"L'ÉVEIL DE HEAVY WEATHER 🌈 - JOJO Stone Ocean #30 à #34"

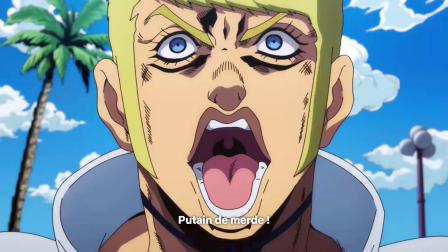4:07 Je l'avais dit dans la précédente review, mais c'est un personnage que j'aime énormément, et qui ici a une importance vraiment capitale dans l'arc Heavy Weather. Le ref est beau, le ref est super bien doublé, et le ref brille, crève l'écran de A à Z,
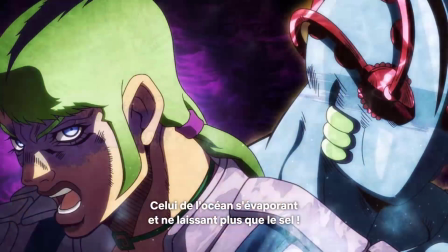4:21 et je suis juste trop heureux de voir que ce personnage que j'aime tant a eu le droit à un tel traitement par David Production. D'ailleurs, ouais, j'avais oublié de montrer une frame dans ma review d'avant, parce que je m'étais planté de dossier dans mes captures, c'est un peu cringe.
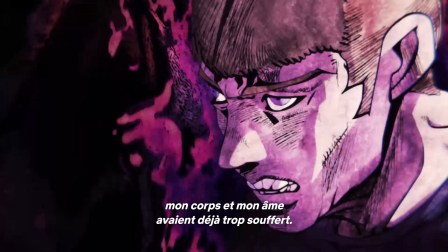4:33 Mais pendant le flashback de Donatello Versus, il y a juste cette frame-là, où il est en train, où il y a une expression faciale absolument terrifiante, où on voit qu'il souffre et où il en a marre. Je la trouvais absolument exceptionnelle, et en voyant ça dans mes captures, j'avais vraiment honte de l'avoir oublié, de pas vous l'avoir partagé la semaine dernière, où je sais pas quand est sortie la vidéo.
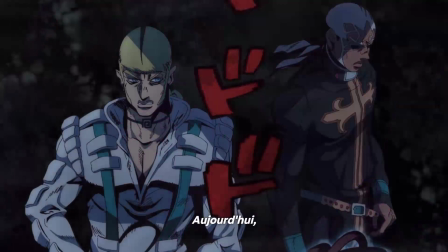4:51 Donc je la montre maintenant, voilà, j'adore cette frame. J'adore aussi ces frames avec Versace, Pucci et son stand Underworld, voilà.
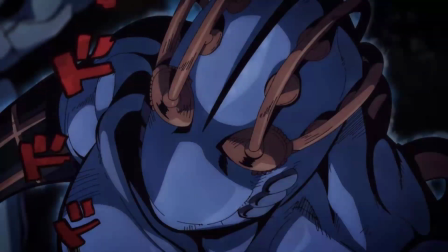4:58 Elles sont magnifiques et j'avais pas envie d'oublier d'en parler parce que je m'étais planté dans dans mes dossiers. C'était sur l'épisode 29, ça, mais je tenais à le dire, elles sont sublimes, voilà.
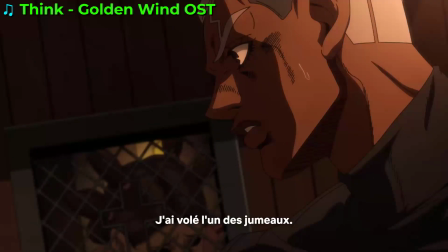5:11 Ah là là, l'épisode 31, bordel de merde, l'épisode 31. Tout simplement, mon moment préféré de Stone Ocean, voilà.
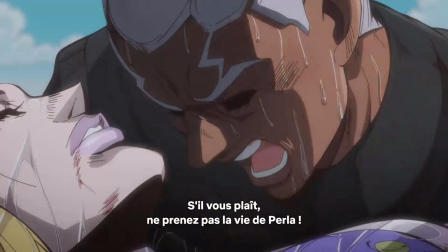5:18 Alors oui, évidemment, il y a ce qui se passe à la fin, il y a la mort de Jotaro au début, il y a la mort de Foo Fighters, mais bordel, le flashback d'Adrien Cappucci,
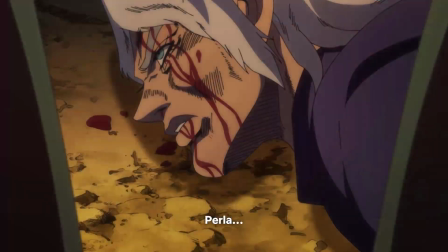5:27 ceux qui me suivent depuis longtemps le savent pertinemment, c'est un moment que je trouve absolument divin,
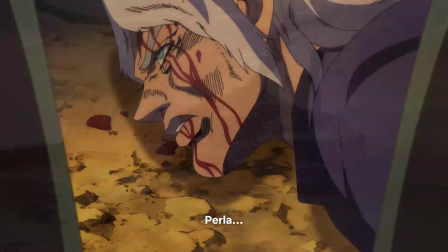5:31 c'est mon flashback préféré, et sans aucun doute, mon moment préféré de Stone Ocean, je l'aime de tout mon cœur,
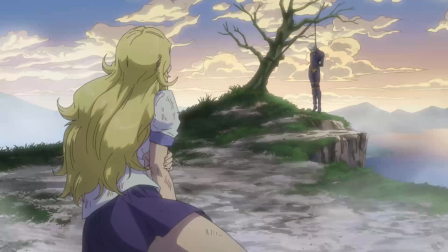5:36 ce qu'il raconte, la manière dont il est amené dans le manga,
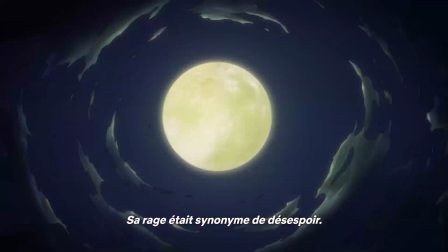5:40 c'est juste exceptionnel, c'est un flashback qui est long, qui est détaillé, et je m'étais toujours dit, quand il sera adapté en animé,
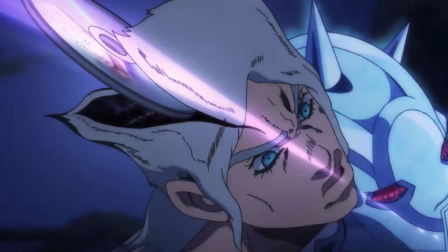5:47 il faut que le truc fasse un épisode complet, et qu'il ait le droit à le plus grand soin possible,
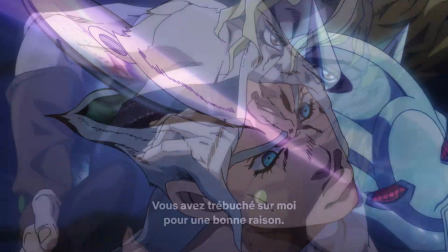5:51 la meilleure mise en scène possible, les meilleurs OST possibles, bref, que ce flashback soit absolument exceptionnel en animé,
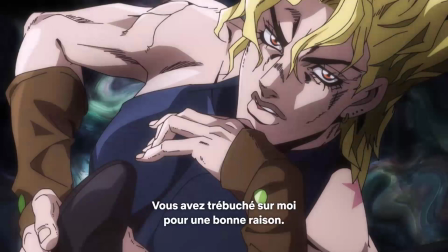5:57 et il est donc temps de voir ce qu'il en est, bien sûr.
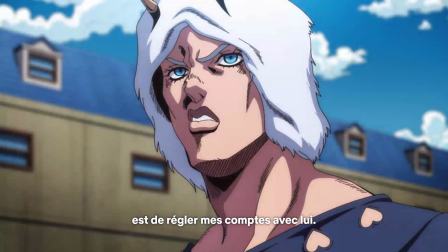6:00 Et donc déjà, mes attentes ont été parfaitement satisfaites, puisque ce flashback couvre un épisode entier, ou presque, voilà, il y a une petite minute à la fin, où après une transition sur Weather, ça revient dans le présent, mais à part ça, l'entièreté de l'épisode est dédiée à ce putain de flashback, et c'est absolument exceptionnel.
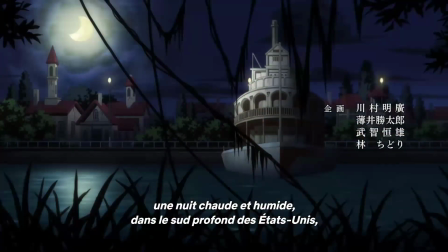6:18 Alors la première chose qu'on remarque dans ce flashback, c'est l'ambiance instaurée qui est absolument, mais alors, exceptionnelle, sincèrement. Le premier plan qu'on a, c'est donc le plan vers la maternité où on voit la mère, la mère de personne, hein, finalement, la fausse mère de Domenico Pucci, qui donc échange les bébés.
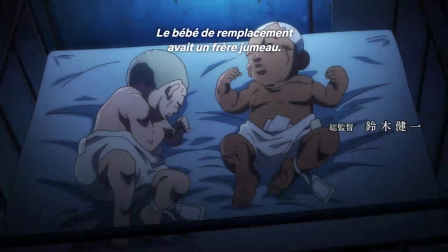6:35 Déjà là, il y a une ambiance absolument incroyable, le jeu de lumière, les décors à l'extérieur de la maternité, l'OST parfaitement choisi, tout nous plonge dans une ambiance exceptionnelle, terrifiante, qui nous fait bien ressentir que cet événement-là, cet échange de bébés, est tragique et va mener à une série d'événements absolument désastreux.
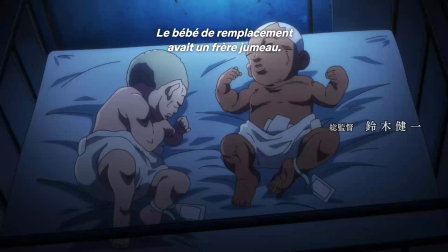6:55 Et waouh, qu'est-ce que c'est ouf, putain de merde. Absolument, toutes les scènes de ce flashback sont réussies.
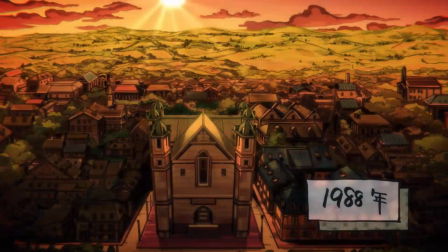7:01 Elles bénéficient toutes d'arrière-plans absolument magnifiques, de dessins somptueux, d'une mise en scène hyper réfléchie et juste parfaite.
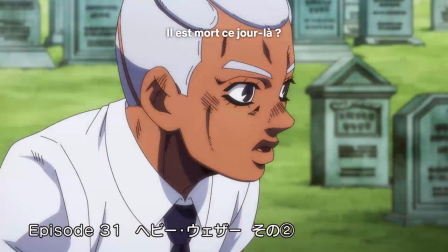7:10 Je vais brièvement revenir sur certaines d'entre elles pour dire à quel point c'est exceptionnel.
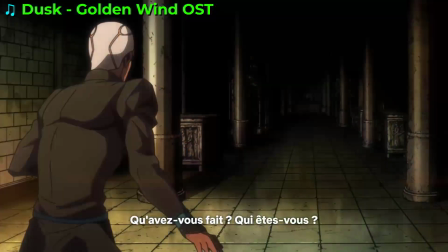7:14 Déjà, la rencontre avec Dio, bien sûr, truc de fou, Dio est absolument magnifique,
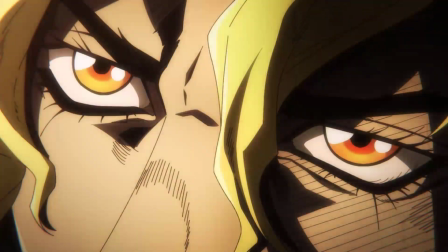7:20 et ce que j'ai énormément aimé dans cette scène-là, c'est le moment où Dio, prend la main de Pucci, et on voit que Pucci,
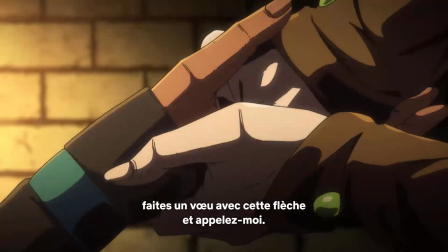7:26 il tremble en fait. Sa main tremble, on voit qu'il est à la fois terrifié et fasciné par Dio, et moi je trouve que c'est un ajout absolument mais incroyable.
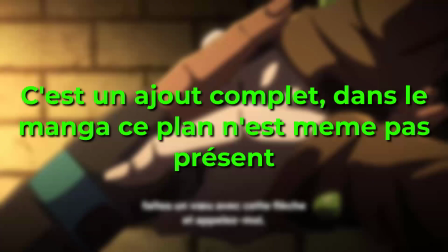7:34 J'ai pas de souvenir si dans le manga on voyait un petit effet sur ses mains trembler ou quoi, en tout cas le fait de le voir en animé ici, waouh, c'est parfait, on se rend vraiment bien compte de l'implication
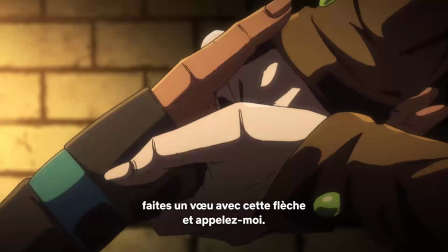7:42 exceptionnelle que représente cette rencontre avec Dio. Waouh!
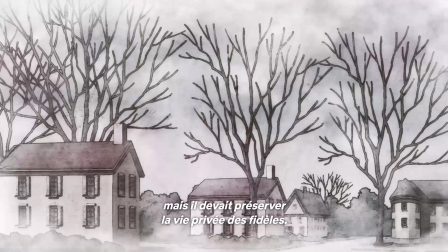7:46 Pareil pour le moment où Pucci prend la décision de séparer Domenico et sa sœur de manière à ce que cette dernière soit heureuse.
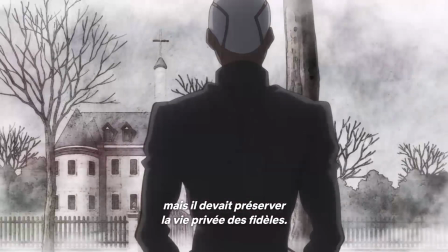7:53 À ce moment-là, on a des tons froids, glaciaux même, qui nous font ressentir à quel point cette décision, elle est terrible.
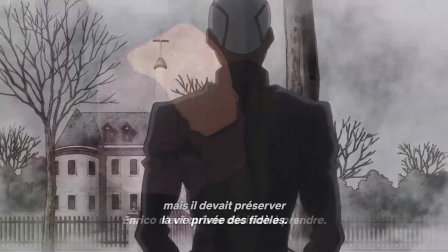7:59 Et c'est suivi par Pucci qui serre du poing, où on voit vraiment qu'il est pas bien et que ça lui fait mal de faire ça.
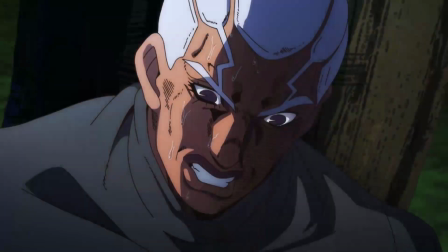8:05 Je trouve ça, mais juste, d'une force et d'une justesse, mais rare, putain, et c'est vraiment ce dont ce flashback avait besoin.
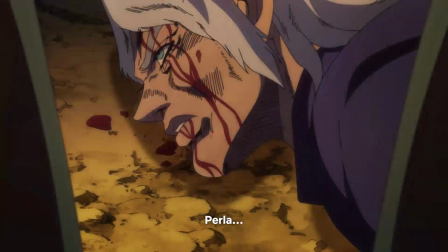8:12 Et tout ce qui va s'en suivre, j'ai même pas les mots pour décrire à quel point c'est fou, quoi.